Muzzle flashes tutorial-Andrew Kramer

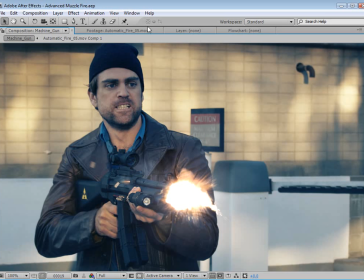(0:00)
Hey, what's up? Andrew Kramer here, videocopilot.net, and welcome to another Action Essentials 2 training material tutorial. Something like that. So what we have here is some advanced muzzle fire action, and we can see that we have this great muzzle flash.
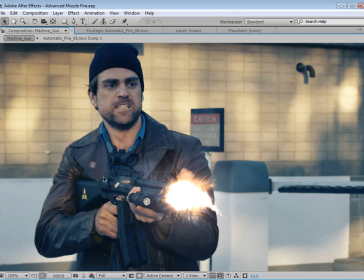(0:16)
We've got the shells being ejected along with a little bit of a spark there.
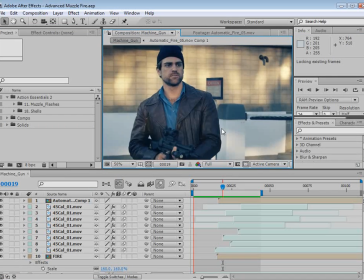(0:21)
Got the motion blur, and they're kind of flying on. So let's take a look real quick. Watch it a couple times.
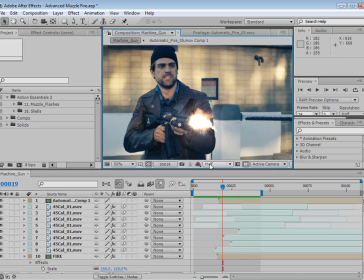(0:28)
Sometimes it's hard to see what's going on because of the screen recording,
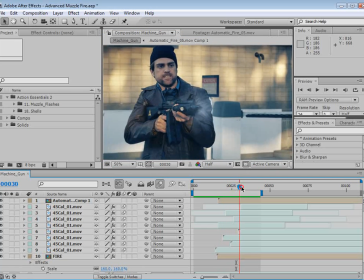(0:32)
but we've got some alternating muzzle flashes, and you know, this is pretty fun stuff.
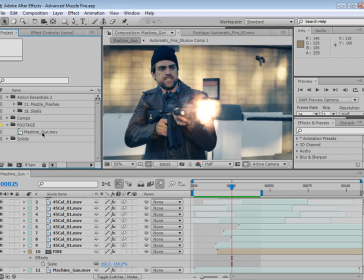(0:38)
So let's go and recreate this and start from scratch. So I have our machine gun footage.
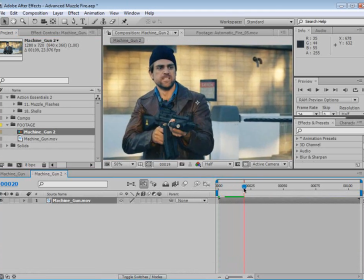(0:44)
We're going to drop that into a new comp, and we've got some action here. Very exciting.
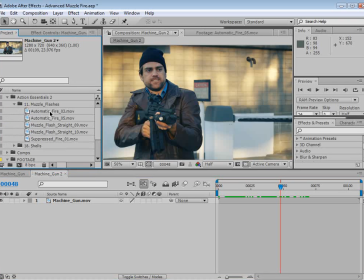(0:49)
Now, in our muzzle flashes collection, we've got a couple of different choices. We've got some automatic fire, and we're going to go ahead and create our own automatic fire.
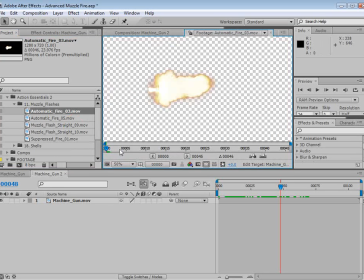(1:02)
So here's the automatic fire.
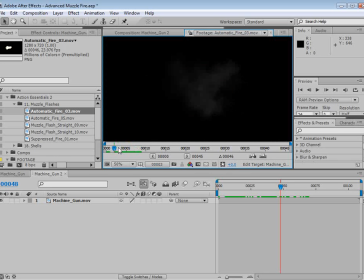(1:03)
It's kind of a side angle direction, but it's got smoke and it looks good, but maybe not perfect for this angle.
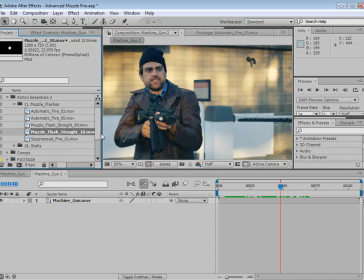(1:11)
So instead, what I've done is I've imported two muzzle flashes, number 9 and number 10, and we're going to use these two muzzle flashes to create our own automatic fire. So we'll take these both and bring them out into the comp.
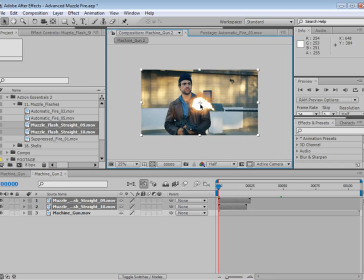(1:27)
Now, I'm going to go ahead, reset them to the center, and then I'm going to pre-compose these two elements.
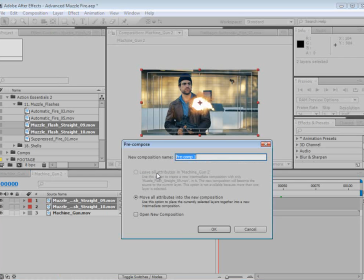(1:33)
So I'll choose Layer, Pre-compose. And we'll call this, Rapid Fire.
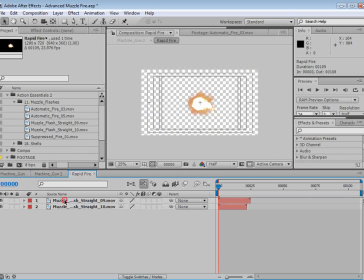(1:42)
Okay. And then we'll open that comp, either double-click or Alt-double-click. And what we're going to do is alternate these. So first, we're going to make them, say, 2 frames apart. So move forward 1, 2 frames, page up, page down.
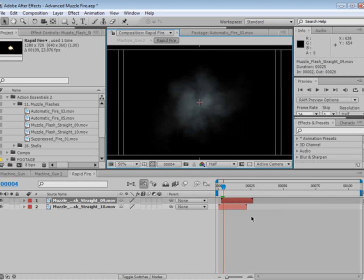(1:57)
And move your next muzzle flash. And then go forward 2 more. And then duplicate the first one, put it on top, and line that up.
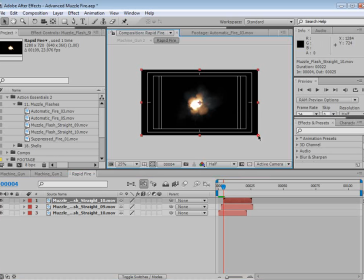(2:05)
Because we don't want the same muzzle flash. In fact, we want to change this one. Since we've already seen it once, we're going to rotate it and scale it down.
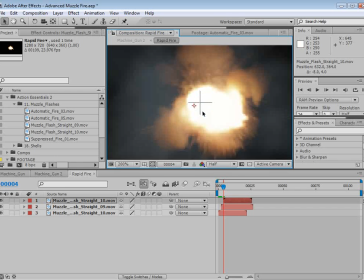(2:13)
And we want to line up these muzzle flashes with that center point.
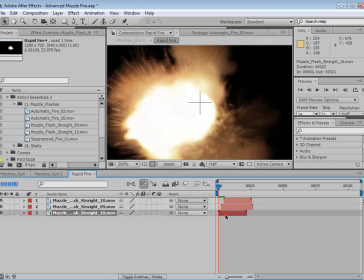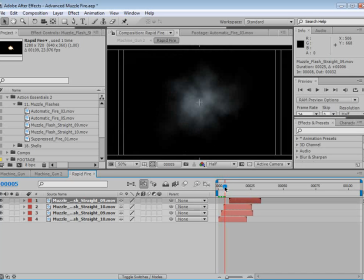(2:22)
So we'll take number 2. And there's more muzzle flashes to choose from, but if there's 2 that you really like and this is the way you want to do it, it's a great way just to,
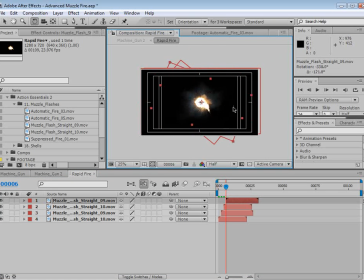(2:32)
alternate them, scale them, rotate them. Just do a few different things so that it looks more random. Now, the other thing is that when you overlay this many muzzle flashes, it can be a little smoky.
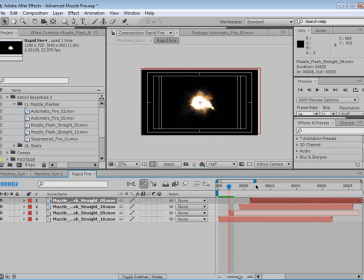(2:46)
So I like to take every other one and trim it so it's only 1 frame, so we only see the flash. And I gotta tell you, some people think that muzzle flashes should be longer than 1 frame. Muzzle flashes are almost always 1 frame long.
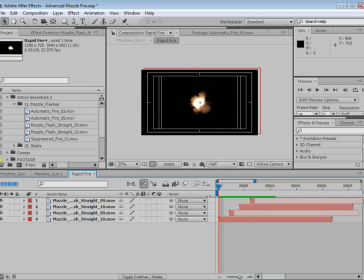(3:03)
But if you really want to do a slow motion one, check out the charges in the Action Essentials collection. There might be something there for you. But in any case, here we've got this rapid fire action.
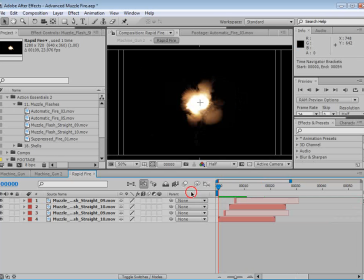(3:15)
Now, we want to create more than this, so we'll take these all,
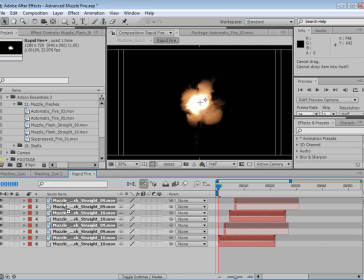(3:19)
duplicate them, and move it to the top here, and slide this over. 1, 2. And we can Control D, duplicate it again.
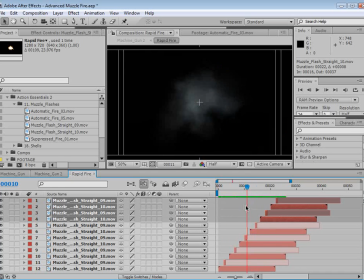(3:31)
And so depending on how diverse you want to make this, you can go in and, alternate it.
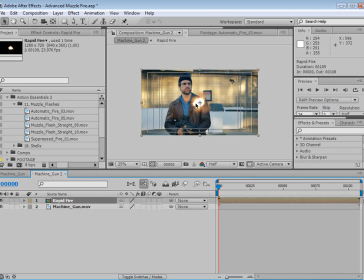(3:39)
But for the sake of this tutorial and the excitement of getting going, we're just going to skip that and get started.
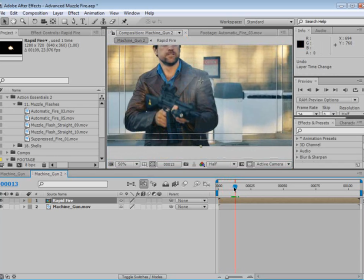(3:48)
So moving forward here, it looks like right about here he's pretending to shoot. So we'll go there, we'll take our rapid fire, line it up, and scale this whole thing down. This is MP5s, they're small rounds. We'll stick it right there.